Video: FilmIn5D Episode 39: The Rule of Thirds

Welcome to Film in 5D, the show about everything film with the 5D Mark II. I'm your host, Aaron Hammack, and this week we talk about yet another rule, the rule of thirds. Oh, did you get in a fight with some scissors? Yeah, and I won, obviously. I don't know, it looked like you lost, man. Well that's your opinion, but my hair was getting too long, so anyways, right to the show.
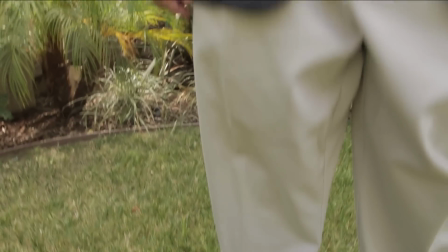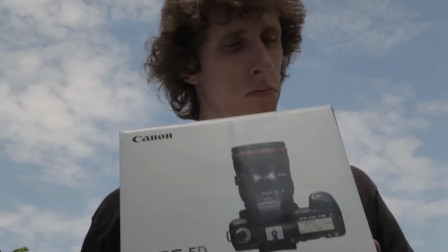While I'm sure that most of you watching this show already know what the rule of thirds is or have at least heard of it, I thought I'd take the opportunity to give you my take on the rule. Just like last week, I want to stress that rules are meant to be broken, but you must be first aware that they exist.
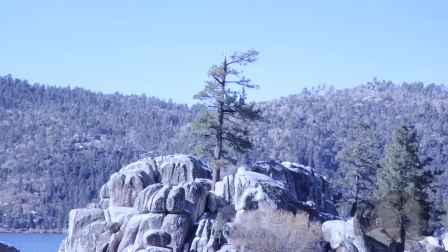48s
Besides with the rule of thirds it's really a matter of opinion and the situation. I think the best way to describe the rule of thirds is with landscape photography, because it is arguably the most complex.
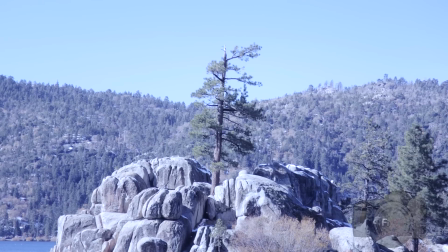57s
Here we have an image of a tree surrounded by a lake. You may notice that the tree is right in the middle, and thus I neglected to follow the rule of thirds.
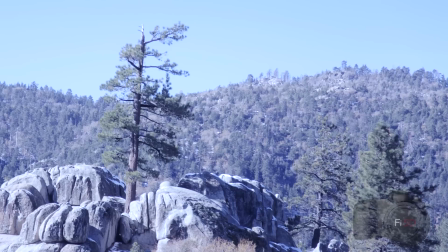64s
Let's see how much more interesting this shot would have looked had I framed the tree on the left third. As you can see side by side, when the tree is framed on one of the thirds your attention is naturally drawn to it.
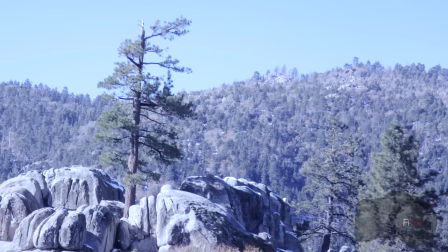74s
Also it can be rather disconcerting to see the tree right in the middle. Now the reason for this is actually scientific believe it or not. You see, since our eyes are slightly spaced out from one another, it's relatively unnatural to view something directly in front of you. Which is why to many an object framed on a third is much more natural to look at. Let's take a look at another photo.
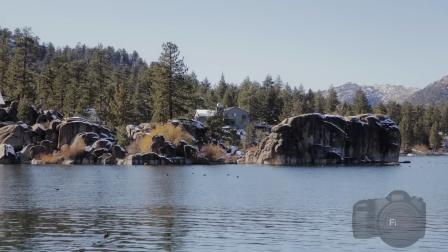91s
Here I was attempting the focus of the picture to be the house surrounded by the wilderness.
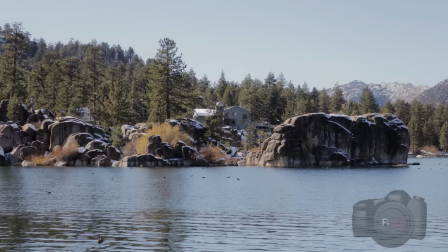94s
Now, the first thing that likely drew your attention probably wasn't the house, but more so the boulder on the right.
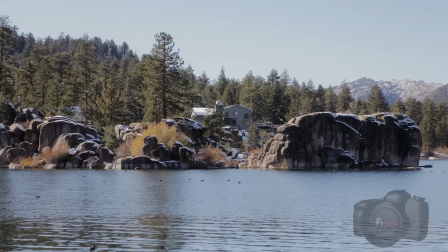101s
Not only is the boulder bigger and have higher contrast, but it is also positioned on the right third, which makes it stick out a bit more.
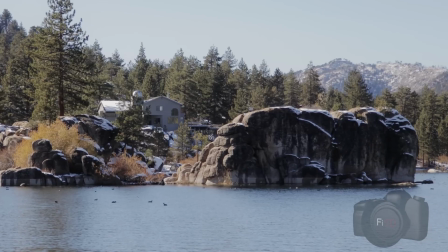107s
If I had framed the house on the left third, then we'd get much more balance between both the house and the boulder. As a filmmaker, we're always trying to draw the attention of our audience to something in the frame. I mean we use things like focus, shallow depth of field, and position along the thirds to help draw the attention of our audience. Now you'll see this less in television, the reason being that for the longest time the aspect ratio for standard TV was 4 by 3 and thus broadcasters had to ensure that people were still within the frame, which is why even today when you watch the news or talk shows the subject is always framed directly in the middle. This is less true for some of the more cinematic shows like ones you might find on HBO or even The Walking Dead for example where they employ the rule of thirds with pretty much everything.
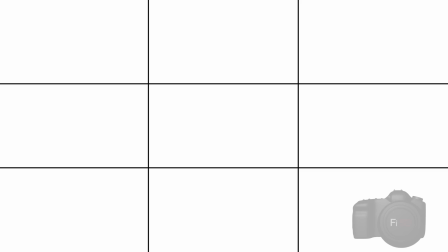145s
Here we have the most basic grid layout to demonstrate the framing with thirds in mind. You can see there are four lines, two horizontal and two vertical. rectangle, slicing the image into 9 evenly sized rectangles. So far we've talked mostly about the vertical lines, which is more significant when it comes to the natural slash interesting framing,
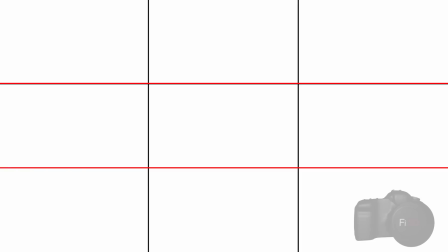160s
but the horizontal lines are really helpful when framing your subject from top to bottom, especially with close ups.
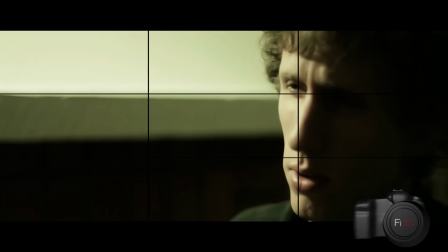165s
Here we have a still from our matrix sketch from way back when. As you can see Neo is framed from head to chin, top to bottom, but the main thing I want to point out is that my eyes are framed at the point where the upper third converges with the middle third. Doing this with close ups, especially in conversation scenes or shot reverse shot sequences will give you a much more appealing frame. But that's it for this week's episode, just wanted to quickly give some of my thoughts on one of the more basic principles for filmmaking. If you have any questions for me you can leave a comment below or send them to me via atmentions at twitter.com forward slash sharon hammock. Also follow our show's twitter at FilmFID to check out everything we're up to, or if you're on Facebook, like our page at the link below. We'll be back next week to talk about realistic gunfire VFX.
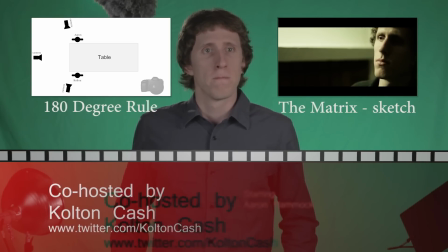205s
speaking about that did you see that uh holograph tupac thing yeah what about it
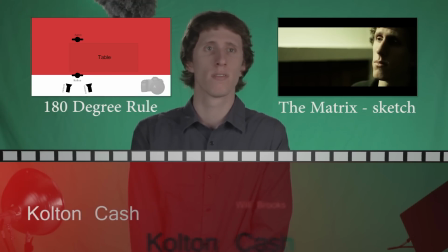210s
i don't know i thought it was pretty cool like i thought we could like implement that into the show maybe like make you a hologram and then we get like a voice actor that sounds a lot like you
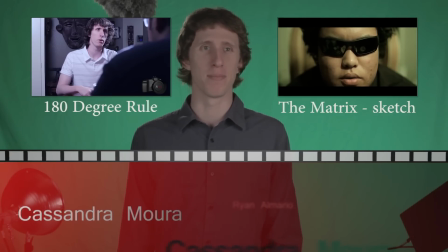219s
so then we can like yeah then we don't have to do the episode anymore yeah exactly we just like send the stuff
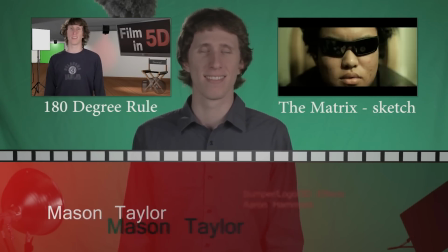223s
and put it in it'll do my voice and everything yeah i mean that's a good idea I should work on that.
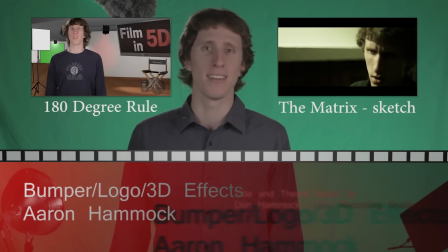229s
See you next week. Welcome to Film in 5D, the show about everything film and the 5D Mark II. What? What are you doing? Is this funny listening to you? You're like, f***. Welcome to Film in 5D.